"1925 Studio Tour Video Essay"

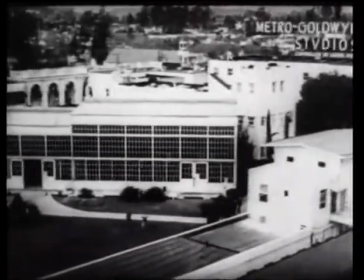[0:01]
In 1925, Metro-Goldwyn-Mayer, also known as MGM, released a documentary.
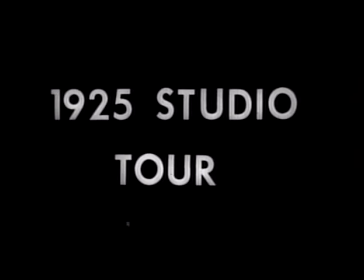[0:07]
One of the first of its kind, 1925 studio tour, is essentially a tour of NGN Studios.
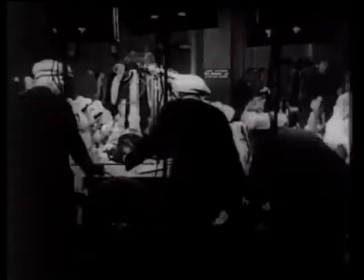[0:14]
It was made in order for people to learn about the studio and what's involved when it comes to making a motion picture.
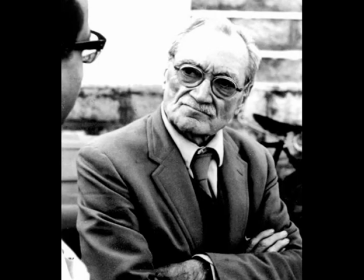[0:20]
Though this film is considered a documentary, John Grierson, writer of First Principles of Documentary, might disagree.
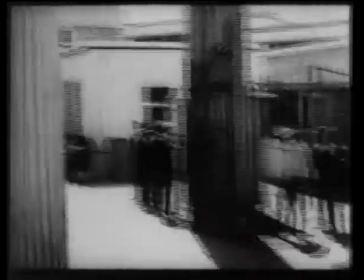[0:26]
I am arguing that this film both contradicts and appeals to many of the concepts Grierson identified as key components of a documentary.
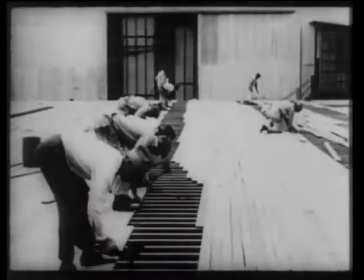[0:35]
By comparing this film to Grierson's principles, I will be able to make a conclusion by the end of this video essay.
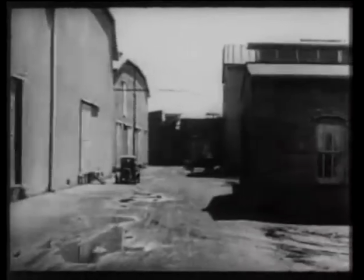[0:45]
To start off, one of the first principles of documentary Grierson mentions is the simple act of going out and filming the real world.
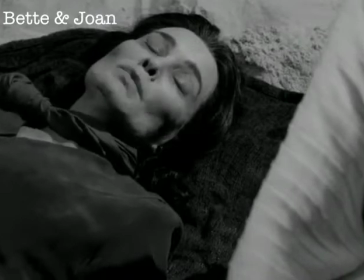[0:52]
This is a blatant jab at the studios of the time.
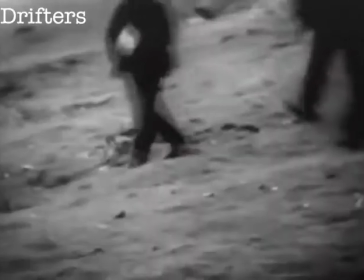[0:56]
Studios attempted to create a version of real life, but failed when compared to what documentary films were actually able to capture.
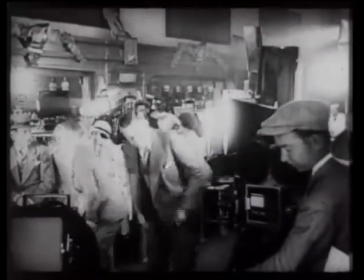[1:04]
Though the studio tour is being shot in the location of MGM Studios, it's ironic that their real-life location is a studio.
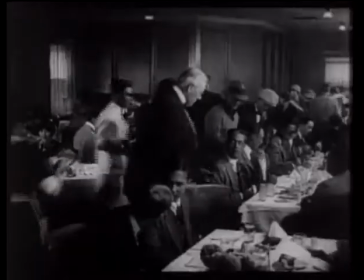[1:13]
Additionally, Grierson mentions being on location and using real people rather than actors in a set.
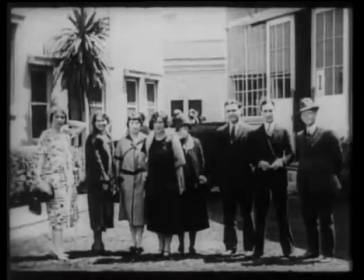[1:19]
1925 Studio Tour is using real people for the film. They show real production executives, directors, and even actors.
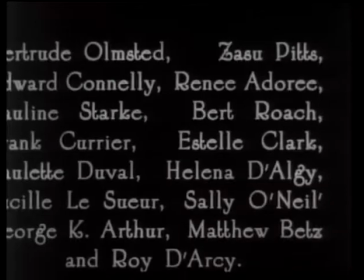[1:28]
In fact, one of the actresses' names listed in one of the shots is Lucille Lassure.
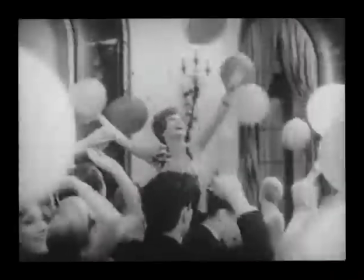[1:33]
This name may not sound familiar, but she would later change it to Joan Crawford, Oscar-winning actress of her time.
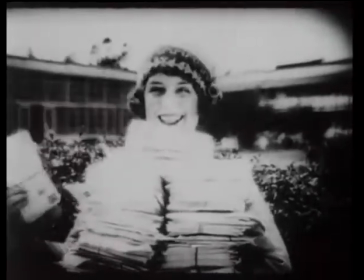[1:40]
As much as it is indisputable that the film is on location and using real people, it doesn't quite feel too far off from actors in a set.
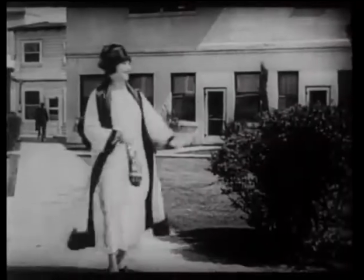[1:48]
Everyone is posed and clearly rehearsed. Everything feels forced. I don't think that's what Grierson had in mind.
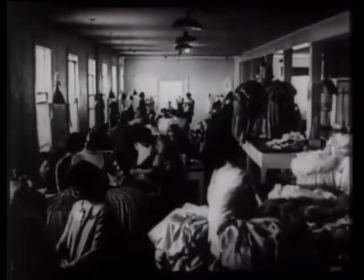[1:57]
Another principle Grierson discusses is related to having real subjects who actually went through the events.
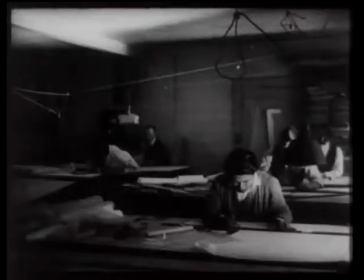[2:02]
We see countless examples of different departments hard at work. Plenty of people working on something, conveniently, while the cameras are rolling.
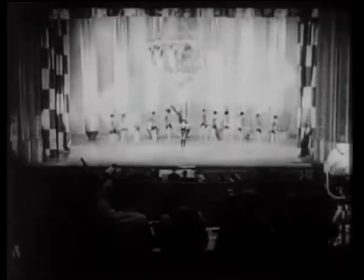[2:10]
As far as we can tell, this is real. However, I would argue that a studio tour documentary is going to want to make themselves look good.
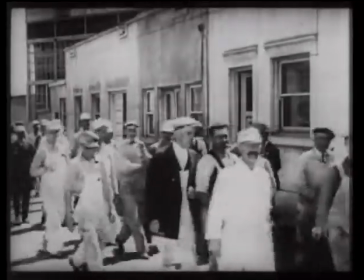[2:18]
there's no proof that any of this is staged but there also isn't any evidence to prove it's not
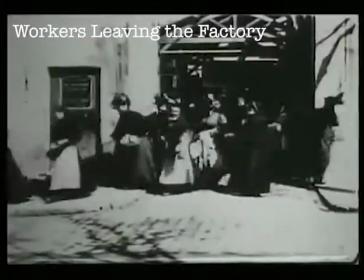[2:25]
similar to the lumiere brothers workers leaving the factory it has been
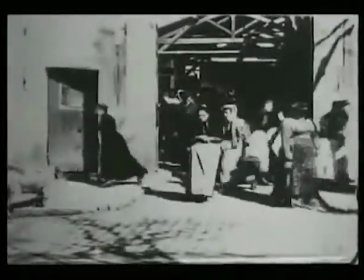[2:29]
suggested that those workers had to leave and come back multiple times in order to film the shot
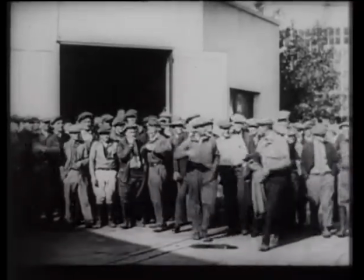[2:34]
but again we can't prove anything grierson
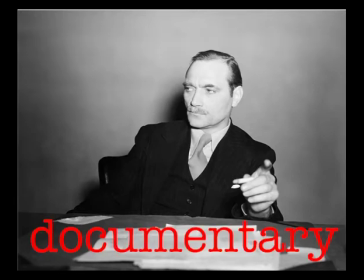[2:39]
also states my separate claim for documentary is simply that in its use of the Living article,
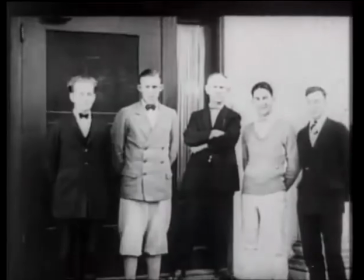[2:44]
there is also an opportunity to perform creative work. This film is not doing nearly enough to perform creative work.
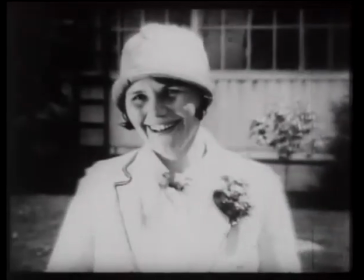[2:51]
Everything feels ingenuine between the overly enthusiastic smiles and the statuesque poses.
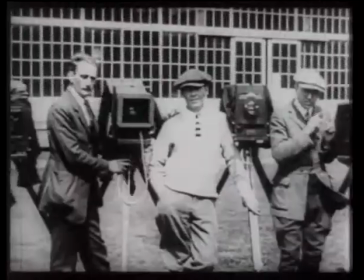[2:57]
As far as I'm concerned, this could have been any studio tour. There is little evidence that suggests MGM is any different from another studio.
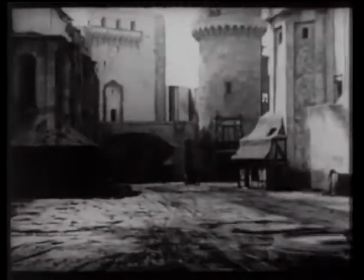[3:07]
On another note, Grierson warned his audience about films that fail to address a larger meaning behind what's been captured.
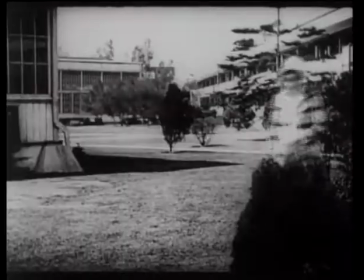[3:14]
They lack claims or relevant issues. I think that sounds a lot like 1925 Studio Tour.
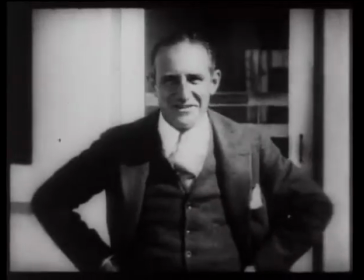[3:20]
There is really no insight to be gained from watching it, except maybe to go watch an MGM film?
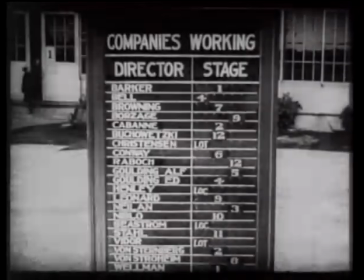[3:26]
Obviously, they tried to be creative with what they chose to show,
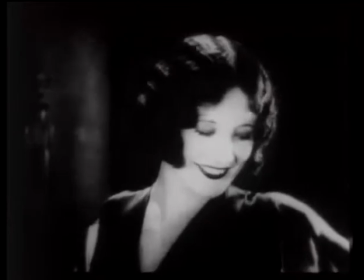[3:30]
including introducing us to current starlets and directors at the time, but I can't help feeling like I was being tricked into something.
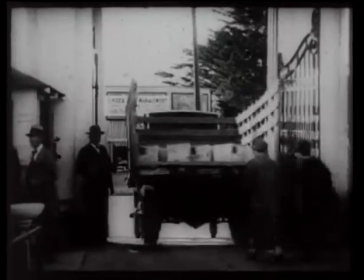[3:37]
The end of the film felt as if they were going to ask for donations.
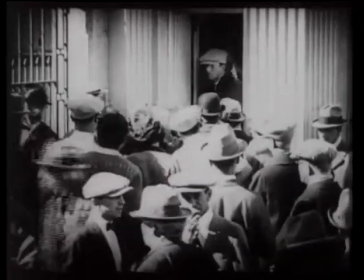[3:42]
Grusin also makes the assertion that documentary films should allow people to make their own opinions about a subject rather than the filmmaker forcing their beliefs onto others.
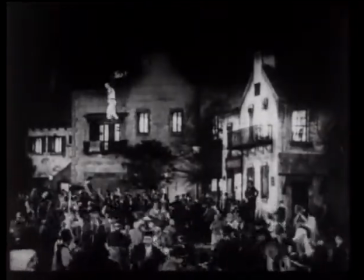[3:51]
I think this is an excellent point. I also think this film comes a little too close to forcing.
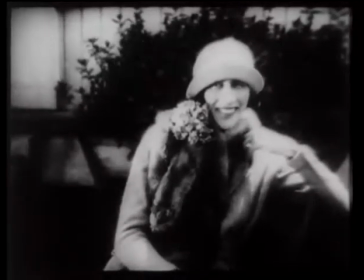[3:56]
Between the acting feeling like it's fake and forced, as well as the show-off vibes it gives,
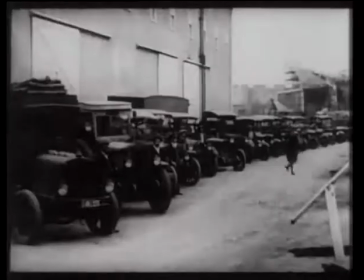[4:03]
it seems as if they wanted us to find their studio fascinating and there wasn't much room for any other opinion.